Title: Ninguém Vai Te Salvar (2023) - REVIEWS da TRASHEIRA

Pô, o alien fugitivo Eu geralmente acho esse tipo de vilão meio tosco Mas eles conseguem fazer vários diferenciais Pra tornarem eles ameaçadores aqui A direção
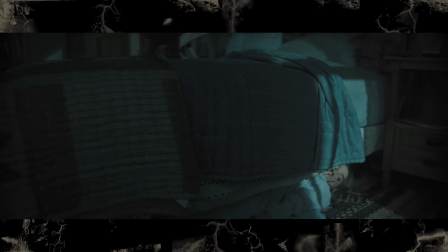(12:20)
apresenta eles como se fosse um monstro Caçando a protagonista A gente primeiro vê o pé do bicho que é bem bizarro Monta de um jeito esquisito No chão, não sei nem descrever E ao longo do filme a gente vai descobrindo que tem tipos De aliens diferentes também Os mais normais,
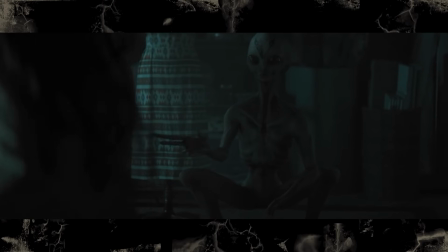(12:34)
eles são uma ameaça Porque apesar deles serem frágeis Eles tem poder de telecinese Então eles conseguem manipular objetos e até jogar a protagonista por aí só com o movimento da mão. Mas aí os caras pegam esse visual de alien que todo mundo já conhece e fazem algumas mudanças na anatomia pra transformar em criaturas novas ali.
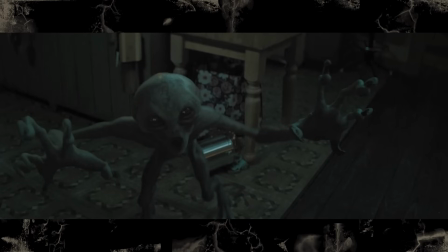(12:51)
Então aparece um alien menorzinho que pula por aí, que parece um macaco,
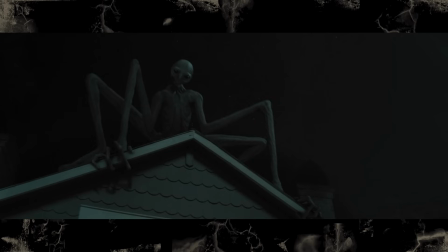(12:55)
e depois aparece um alien gigante com braços e pernas enormes que anda por aí como se fosse uma aranha enorme retorcida. E todos eles acabam sendo ameaçadores ali de jeitos diferentes. E parece que tem uma dinâmica ali entre os aliens, um tipo de cultura estabelecida,
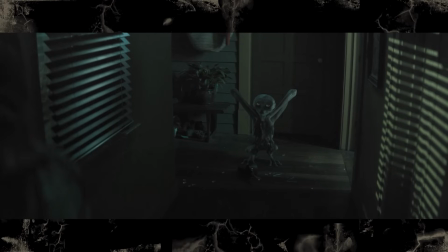(13:09)
porque tem vários momentos que eles só param e ficam estáticos lá por muito tempo com o corpo parado numa posição
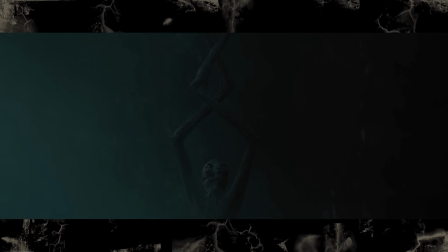(13:15)
esquisita que parece ser um tipo de comunicação corporal que eles estão tentando fazer eles ficam ali parados olhando pra protagonista como se estivessem esperando alguma resposta eu sei lá. O filme não tem diálogo, né? Ele não tem muita explicação pra nada que os aliens fazem o J.K.
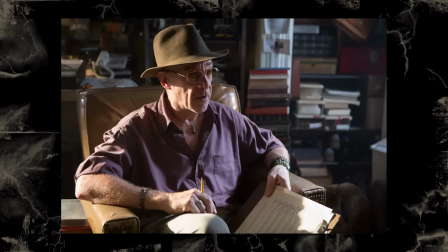(13:29)
Simmons não vai aparecer aqui falando que é um ufologista e explicar tudo que tá acontecendo. E também não é igual os sinais que a galera fica o tempo todo teorizando o motivo da invasão ou qual é a fraqueza dos aliens, é o tipo de filme que, cara, não precisa ter nada disso é um filme meio de situação limite ali ele te joga no negócio junto com a protagonista e você sabe o mesmo que ela sabe então se ela não sabe nada,
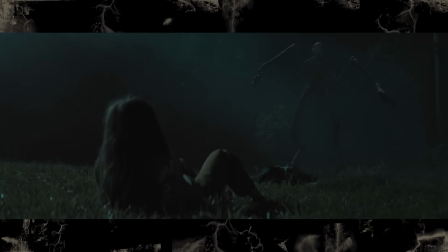(13:49)
pronto, é isso e os efeitos dos aliens são muito bons porque eles são computação gráfica, mas é uma computação gráfica muito bem feita,
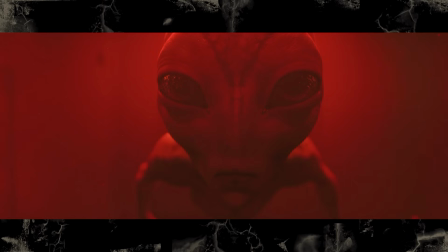(13:57)
que é um visual meio realista, mas no tempo meio esquisito ali, mas aí é parte da natureza deles também, e tem alguns momentos específicos tipo a protagonista mexendo no corpo do alien no chão ali que ela matou que acho que é efeito prático e funciona muito bem, cara, é muito maneiro. Outro clichê de alien que esse filme usa é a abdução que é aquela coisa da nave que tira o raio ali e puxa a pessoa, mas eles usam esses raios de um jeito diferente porque cada cor de raio tem um poderzinho diferente.
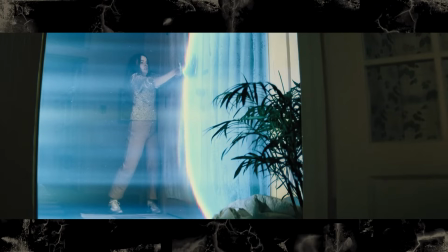(14:25)
Tem um que puxa a pessoa, tem outro que joga a pessoa pro outro lado,
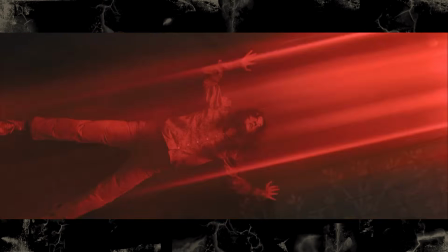(14:29)
aí tem outro que só deixa a pessoa parada e isso além de ser interessante pra trama, isso dá um visual muito maneiro ali na fotografia do filme, e faz uns efeitos bem surreais e dinâmicos ali na cena de ação. Esse filme parece um grande videogame multiplayer, que você não vai entender nada do que eu vou falar, mas umas coisas tipo Left 4 Dead, que você tem protagonistas humanos, e os vilões são tipo aliens, e cada um tem uma classe diferente, que usa um tipo de arma diferente, não sei, me deu essa vibe.
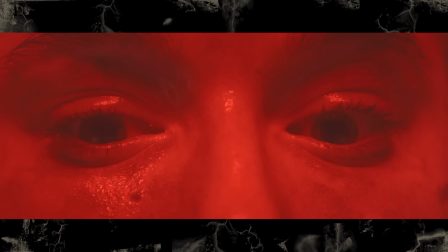(14:57)
Mas essa cena que a protagonista fica paralisada com um raio vermelho eu achei muito bem feita, porque literalmente te coloca no lugar da personagem.
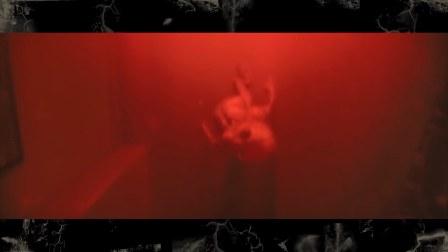(15:05)
Você fica ali num ponto de vista limitado, porque ela tá paralisada, meio desfocado. Você vai vendo o alien chegando perto dela e não tem nada que ela possa fazer pra impedir.
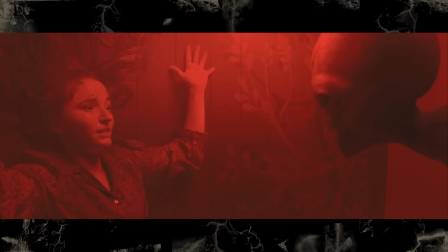(15:13)
É uma das cenas mais tensas do filme. E é a silhueta do The Thing ali. Eu achei muito parecida, pelo menos.
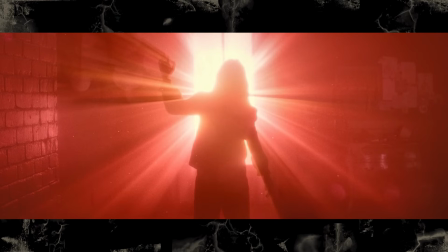(15:18)
O negócio da cara? É verdade. Fica só o corpo dela com os raios brancos assim atrás, que é tipo isso. Eu achei... Não sei se é uma referência não, mas achei bonitinho. O último clichê de invasão de alien que tem que falar aqui é a troca de corpos. Isso é bem estilo de filme dos aliens dos anos 50, que os aliens eram uma metáfora ou pra comunismo ou pro macartismo,
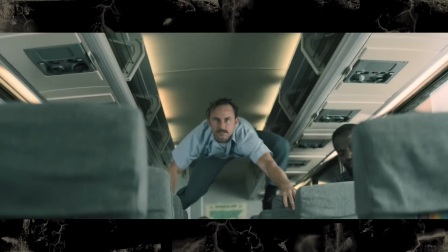(15:40)
depende aí de qual interpretação você quer colocar, que são pessoas da cidade sendo possuídas ou substituídas por aliens.
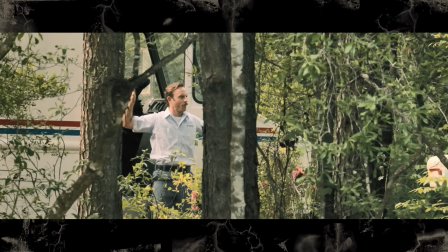(15:47)
No começo do filme a gente vê esse outro personagem, que é o cara que faz o delivery da cidadezinha, ele deixa um pacote na casa da protagonista.
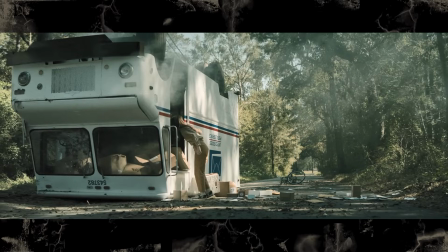(15:53)
Depois do primeiro ataque, a gente vê o caminhão dele virado, e quando o cara aparece de novo, ele tá atacando a protagonista parece possuído com um bicho preso se movendo no pescoço dele.
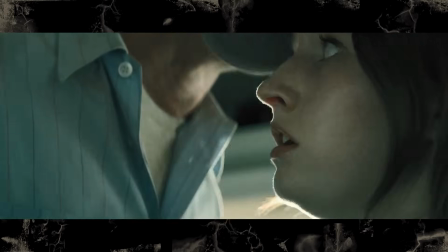(16:02)
Mais tarde a gente vê o que são essas criaturas, que são uns bichos esquisitos,
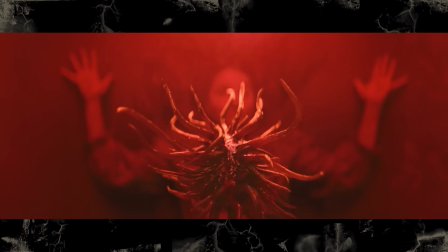(16:06)
meio Lovecraftiano uma bola gozmenta cheia de tentáculo que os aliens cospem e aí eles entram na garganta das pessoas. O que se parar pra pensar dá até pra gente poder interpretar como se os aliens cinzentos também estivessem sendo controlados por essas criaturas né?